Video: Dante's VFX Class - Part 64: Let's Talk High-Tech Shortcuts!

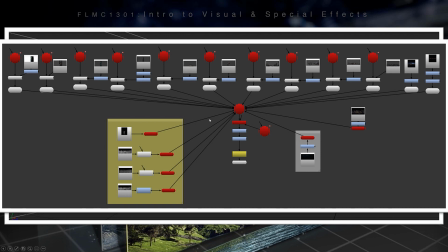It's actually just a simple, simplified visual way to conduct complicated chain of effects.
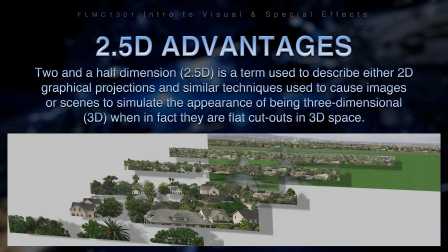What's the advantage of this 2.5D workflow? Well, 2.5 dimension is actually what it's talking about, 2.5D. It's not 2D, and it's not 100% 3D, 2.5D. And I'll tell you what the difference is here.
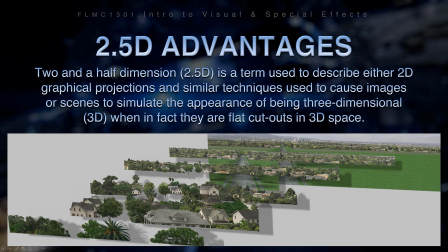It's a term used to describe either 2D graphical projections and similar techniques used to cause images or scenes to simulate the appearance of being in a three-dimensional world, when in fact they're basically flat cutouts in 3D space. If you remember at the beginning of this talk,
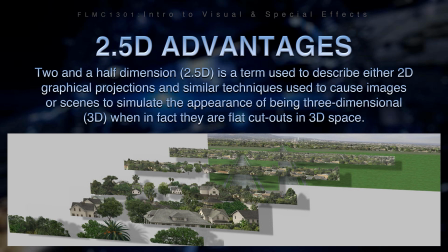we looked at theaters and how theaters kind of fake an environment by putting scenery up on flat pieces of wood, but in 3D space. It's the same exact process. So that's why I love talking a little bit about the history of this stuff, is because looking back at what they did before
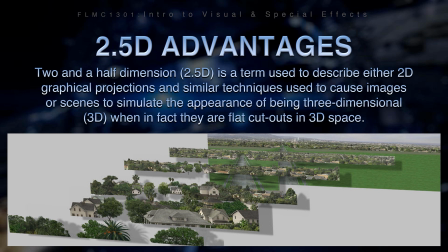determines how we do it today and why we do it today. So let's talk about some of the advantages of doing it this way.
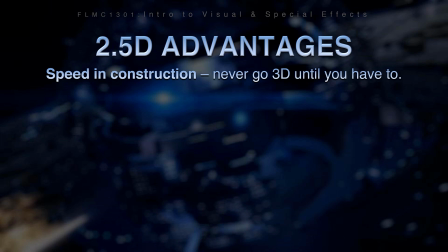Number one, it's fast. Speed in construction. A matte painting painted with oil, or many matte paintings painted in oil and placed on a multi-plane camera, is slow. It's a lot of work. It could take weeks or months to complete all of that.
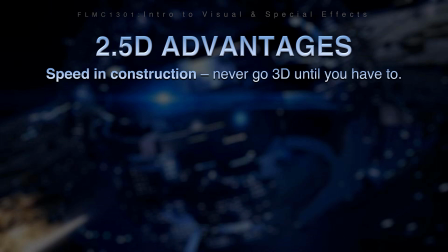But with this 2.5D digital workflow, it's very, very fast to actually do. And one of my golden rules in visual effects is never go 3D until you have to.
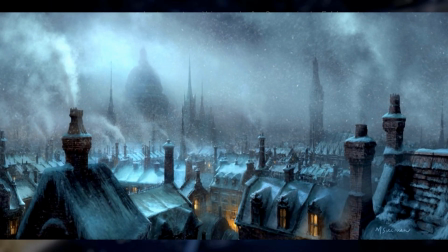Well, what does that mean, never go 3D until you have to? Well, here's a typical shot, perhaps, of A Christmas Carol. And maybe this is a painting, and we're pretending this is our matte painting, okay? And I just chose this. It's just a fun
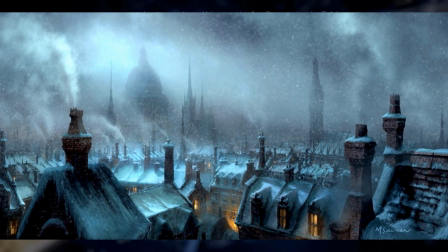illustration, and it's probably not a visual effects matte painting per se, but we can use it on any form of art. And what we're seeing here is, if this is a matte painting for the intro of perhaps a new movie, The Christmas Carol, and the camera is pulling in on the scene,
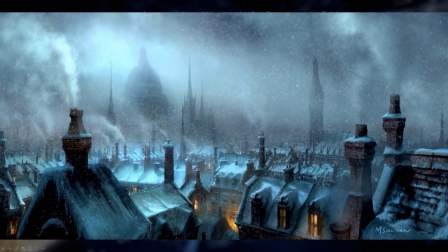the camera is going what we call into the Z and going towards the large cathedral up here. Well, if the objects in the background and midground are flat, on flat cards or with an alpha channel,
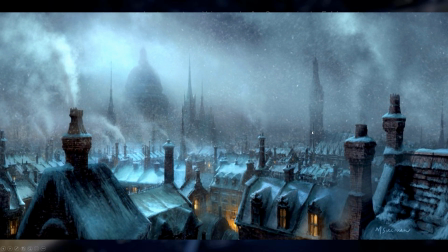you're not going to see much difference as you pull in closer to them, because they're only showing you what's called parallax distortion or parallax effect. But the foreground objects, the objects that are very, very close to the camera, they are going to look more fake,
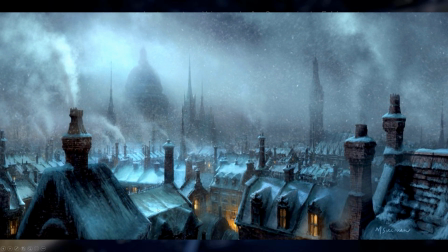because as you go past them, the illusion is going to break down, because it's going to look like it's simply on a card, and you're not getting any perspective distortion. So there's two types of distortion when you're talking about animation in a matte painting.
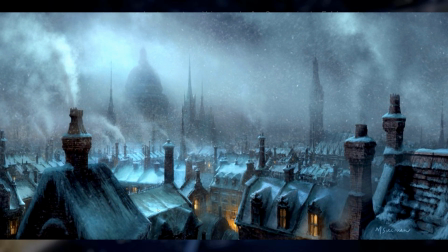There's parallax distortion and there's perspective distortion. And what you would see, like for example, on this chimney or this roof, is you're going to start to see some of the back pixels,
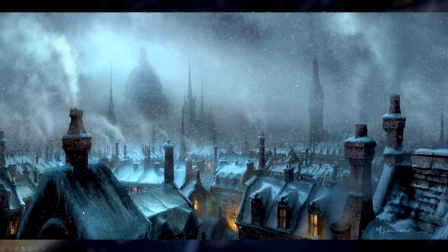the back sides of things, and you're also going to see that the front of objects should move at a faster rate than the back of objects. You don't notice that discrepancy when things are far away, but for an object that's very close to you, moving towards the camera, this corner should imperceptibly be moving a little bit faster than this corner,
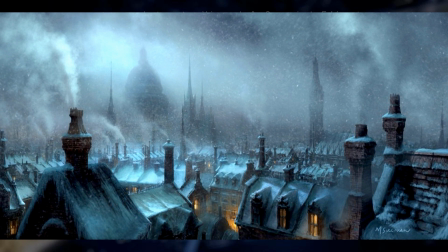and you will notice that if it's too close to the camera. It may not be apparently obvious at first, but your eye will say, something's wrong here. So that's why I say, never go 3D until you have to. And you'll know when you have to, because it's just not working.
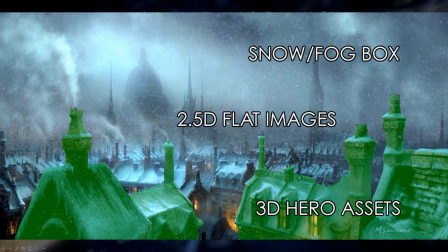The shot looks fake. So these 2.5D flat images, you can keep them as 2D. But these assets up here, if it's not looking correct because they're too close to camera, then you have to go 3D, put these in 3D.
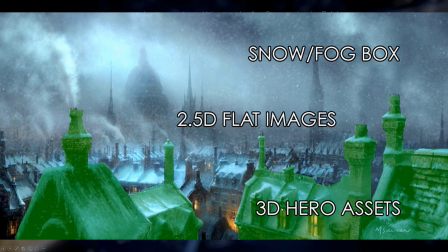Perhaps they're modeled, textured, and lit. And now you've created a mixture of 3D and 2D.